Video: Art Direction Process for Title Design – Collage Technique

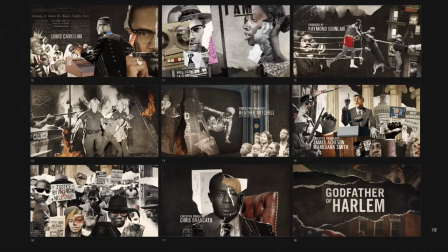[45:47]
So when I designed this, I kind of want, did it in a way where we're kind of kind of just coming like going wider and wider um
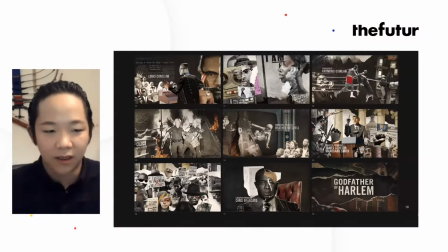[45:56]
so that we kind of get a sense of like by the time that we end we got we get a larger sense of what was going on in that time period you know so i guess in that sense uh i
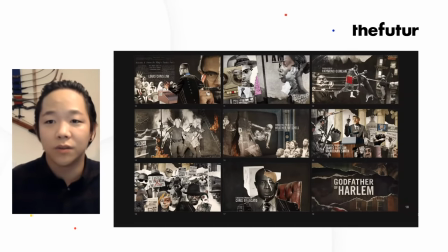[46:11]
planned kind of the order of how i wanted to show this but then at the same time um it's very adaptable to changing restructuring reordering um adding
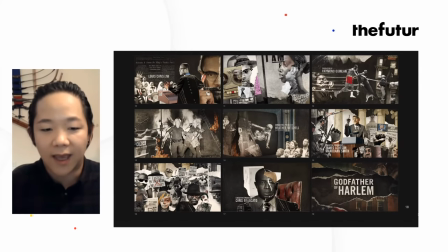[46:24]
subtracting um and then at the end definitely show um bumpy johnson at the end who to reveal that you know he's kind of the main character of this
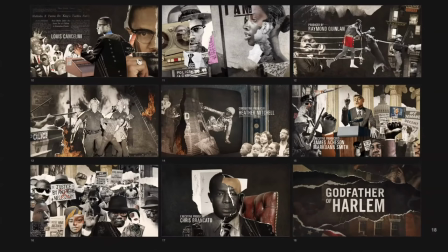[46:36]
show you know um the logo at the end so that's kind of some of the ways that it influences um yes so yeah here
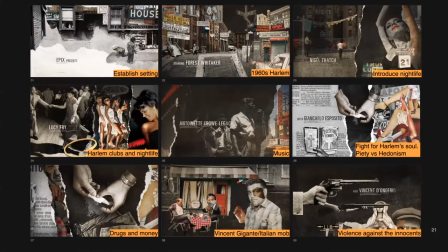[46:46]
here i basically um everything that i was talking about how was it the kind of the themes that helped me develop a frame um what is the story that i wanted to tell because you know when we even when
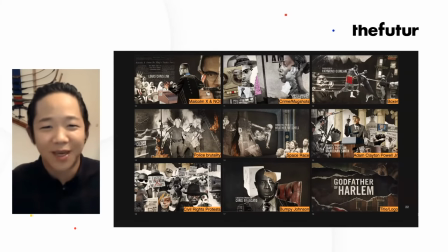[46:59]
we like we got a concept this lockdown now it's time to make more what's going to happen between this frame and that frame what's the transition you know got the process starts over all over again you gotta you know get that you know get that anxiety you know anxiety starts all
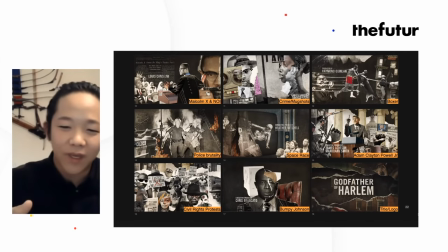[47:16]
over again but then i think by knowing what story you want to tell and how you want to tell it it definitely helps me you know would this frame of police brutality have worked if it was all the way in the front you
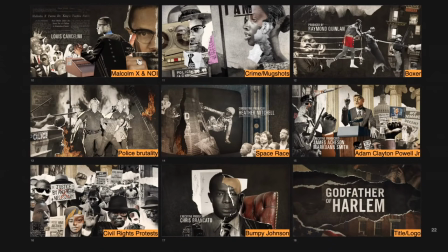[47:30]
know and then probably not you know so i think i do like a word cloud you know of what are the important things um how do i want to structure it and i literally when i created this deck that's literally what i put there i put the frames that i already have but
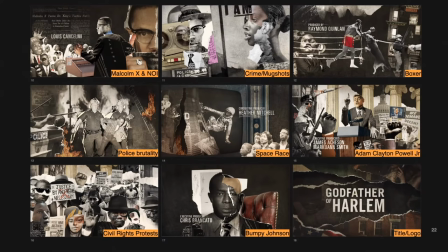[47:48]
then in the blank squares i'll just put i'll just write down space race you know um police brutality and i will work with that concept to try to come up with a composition first you know if there's
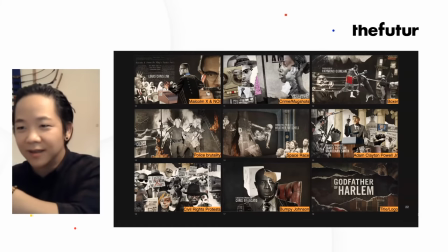[48:03]
been too many close-ups you know then it's time to go wide or time to do mid
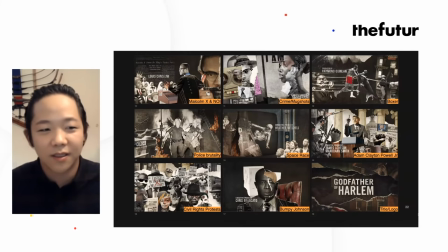[48:08]
or those are some of the design elements that kind of influences because these frames don't exactly live in a vacuum they need to come together as a whole to tell the larger story and I think that is why we put them in a frame like in
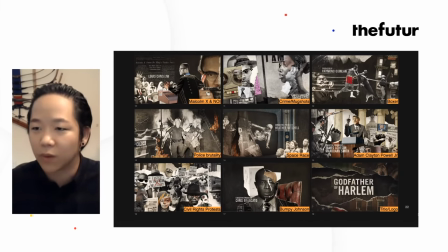[48:28]
a design board like this where we could kind of see them all up like
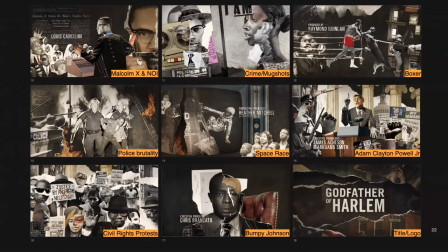[48:32]
while we do present them so that afterwards we could see one frame full frame um it's important to be able to kind of just look at it as a whole you know even step back from your computer and look at it from like 20 feet away see what you know what are how are the
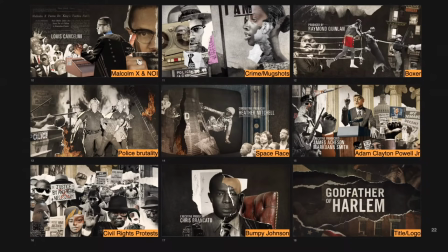[48:50]
colors looking how's the lighting looking um they just all need to work together as a whole and when you understand that coming up with what you need to tell that story is a lot more similar so
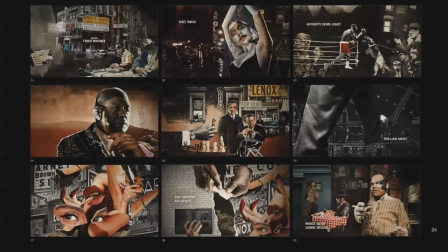[49:03]
yeah and these are the final these are the screenshots of what the final um frames ended up looking like um and that's the thing in the beginning things could be very rough like i mean let's go back to that first where is
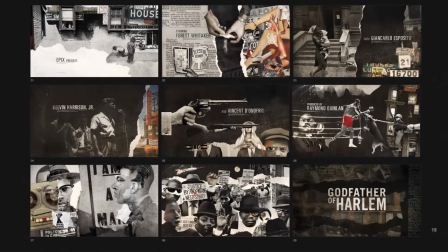[49:20]
it yeah look at that it's like everything's a lot there's it's very different from what it ended up being but it's like does does does it do a job of kind of telling what it can
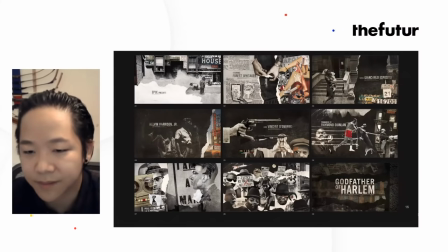[49:36]
be you know like clients know that um you know whatever is going to be shown is most